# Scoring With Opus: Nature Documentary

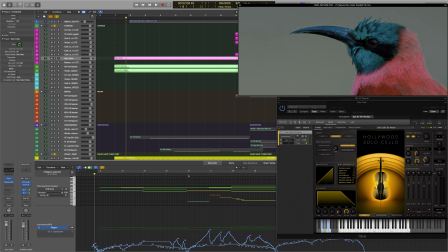(7:39)
And then at measure 6, I do have a solo cello from Hollywood Solo Cello coming in just to add some movement and a little bit of color. So let's hear how it all sounds.
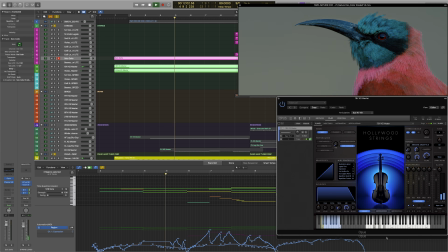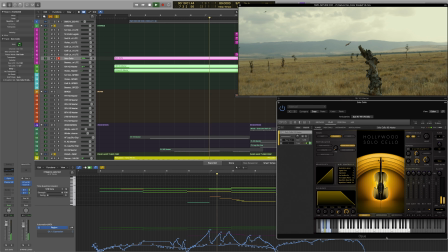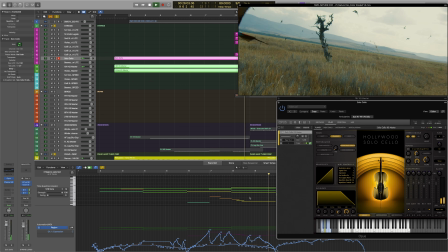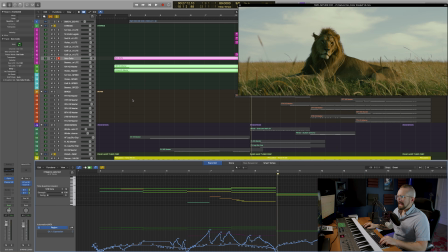(8:18)
Okay, and moving on to the woodwinds, we just have an alto flute and an English horn.
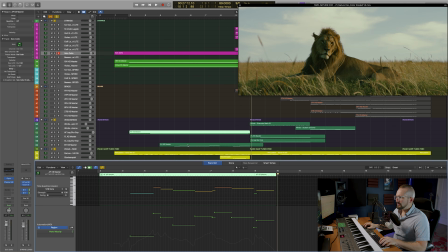(8:27)
So this is the alto flute line here, and then this is going to be the English horn.
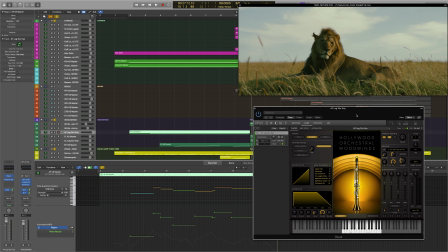(8:32)
So let's hear how the strings sound with the woodwinds and the tuned percussion.
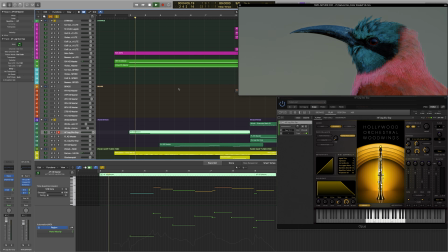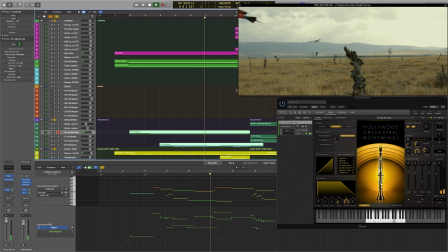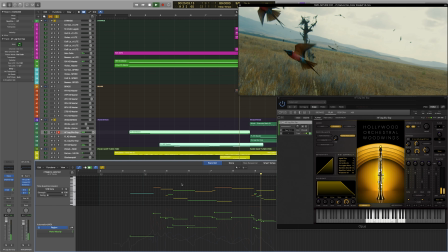And that glockenspiel line at the end is just there to help that English horn solo speak through the mix a little bit better. If you have a woodwind solo that's not quite cutting through the mix well enough, consider adding glockenspiel or celesta, depending on the context. And I want to stop for a minute and talk about the alto flute. I think it's one of the most beautiful woodwinds in the woodwind section, and I'm an oboe player myself. And I think it does really well in a piece like this where you just have these big, lush chords, and you need something that's going to be more of an effect than an instrument. So what I've done is sent quite a bit of the signal to a dotted eighth stereo delay, and I want to just play around with it for a minute to show you just how beautiful this instrument is on its own. I could just play with that forever. All right, let's go ahead and move on to the last instrument that we're going to look at.
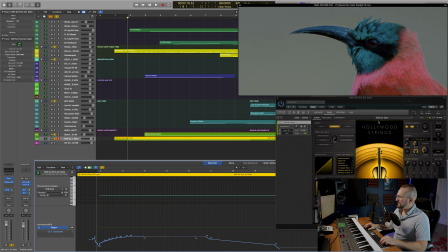(10:19)
And here we just have this really beautiful patch from Hollywood Strings, which is actually the entire orchestral ensemble. And it's the sul tasto articulation. So it just gives you these really delicate textures.
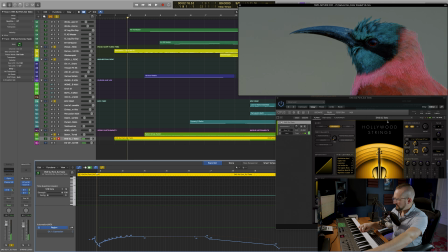It's really responsive to that mod wheel. So let's just hear how it helps to fill out this section.
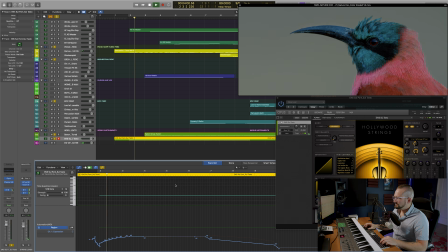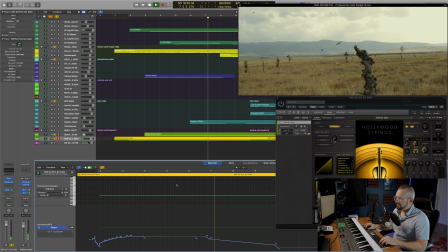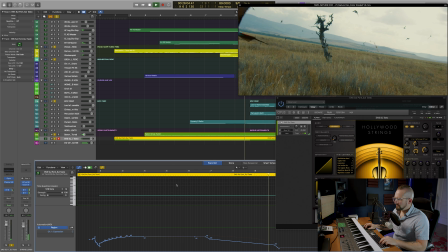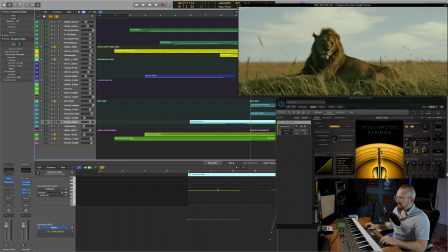(11:16)
And one last thing I should point out before leaving this section is that we do have these accents here coming from the Dynasty Odaiko, which I have filtered, so you're just getting the lowest frequencies from it, and it's kind of acting like a sub-boom.
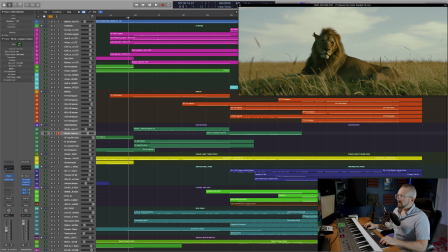(11:32)
Okay, let's go ahead and move on to the next section. And we'll start a couple beats out so you can get that Dynasty Odaiko roll. So here we're starting to introduce some light percussion, a little bit of brass, and the full woodwind section.
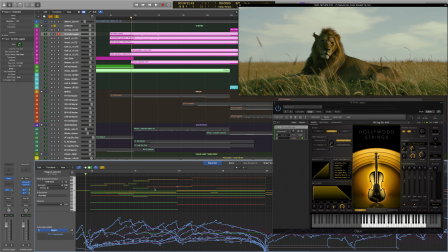(12:01)
Let's go ahead and break it down. And in the strings, we have these really closed chord voicings, a lot of chord color, some extensions here, and the violin 1 and 2 are going to be taking this melody. I actually have the 18 violins on violin 1, and then just the regular second violin patch for violin 2.
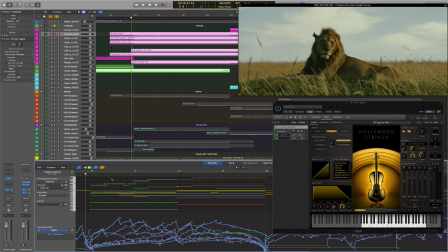(12:20)
So let's hear how the strings sound by themselves.
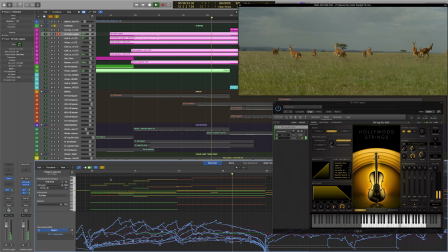And the only articulations we're using there are just some sustains and some legato.
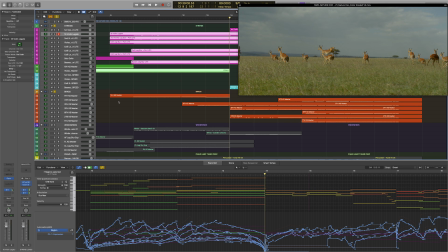(12:44)
So now let's add our brass. And we just have some French horn content here.
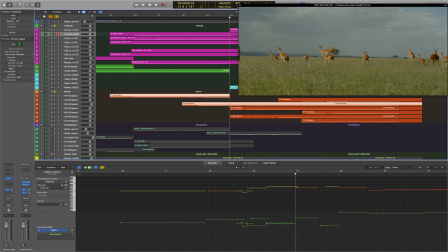(12:51)
We've got the solo French horn, and then we've got the 2 French horns that are going to be joining the solo French horn halfway through measure 12. So let's hear the brass and the strings together.
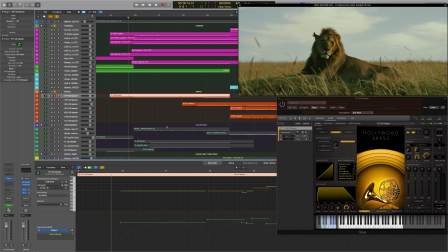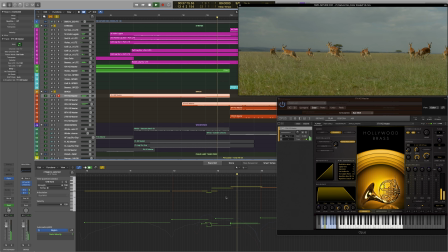So that solo French horn is just going to help fill things out some, and it's also going to add some of that beautiful color that you get from the solo French horn at those lower dynamics.
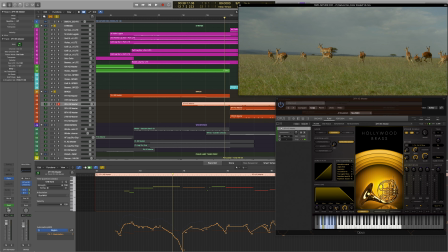(13:31)
Now, if you noticed, the 2 French horns came in when you had that moving line in the cello, and the French horns are doubling that cello line up until this note here, when they just go one step above it to give you just that little question before the next phrase.
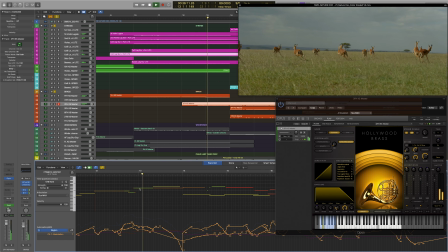So you can hear how well those French horns are complementing the cello there. That's a really beautiful doubling, and it's a great way to add some body to a string section. Let's go ahead and check out the woodwinds.
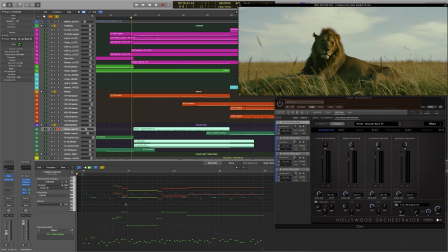(14:07)
And we just have this really lovely repeating line that is being played by the Woodwind Ensemble, which is from Hollywood Orchestrator. This is just the Staccato Basic 01 preset.
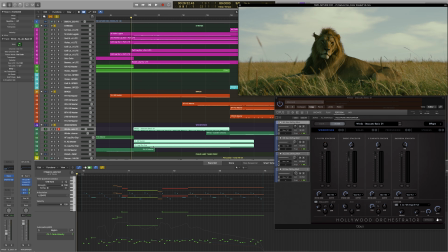(14:20)
And those are being joined by the solo flute and clarinet that are actually going to be playing a counter melody with the strings.
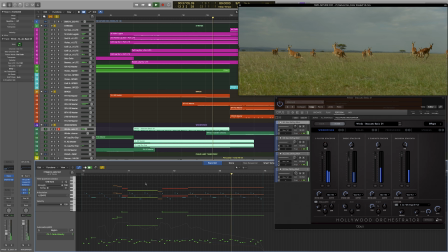And that counter melody is almost more felt than heard, but I think it's a really cool texture to add to this part. Now let's see what's happening in the percussion. And we just have 2 percussion tracks here.
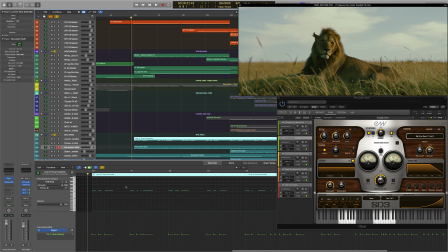(14:55)
We've got the Lord of Toms Ensemble emphasizing these main rhythmic accents here. And then you have the percussion multi, which consists of all of these instruments I have in this one instance of Opus, kind of giving us more of a driving rhythm there. So everything together sounds like this.
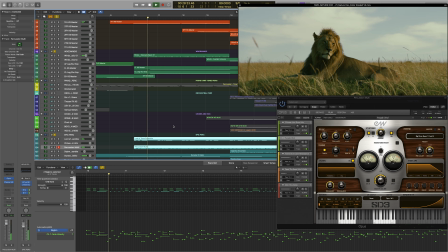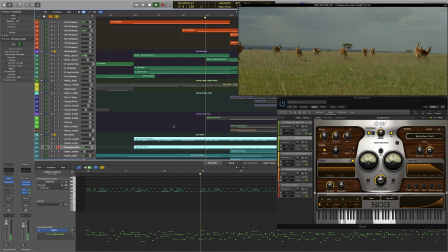And we're keeping those velocities nice and light so we get that much broader frequency response from those drums.
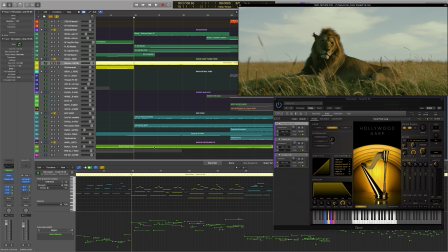(15:36)
And we've changed things up a bit in the harp and the tuned percussion just to reflect those chord changes that are happening in the other instrument groups. So here is everything together.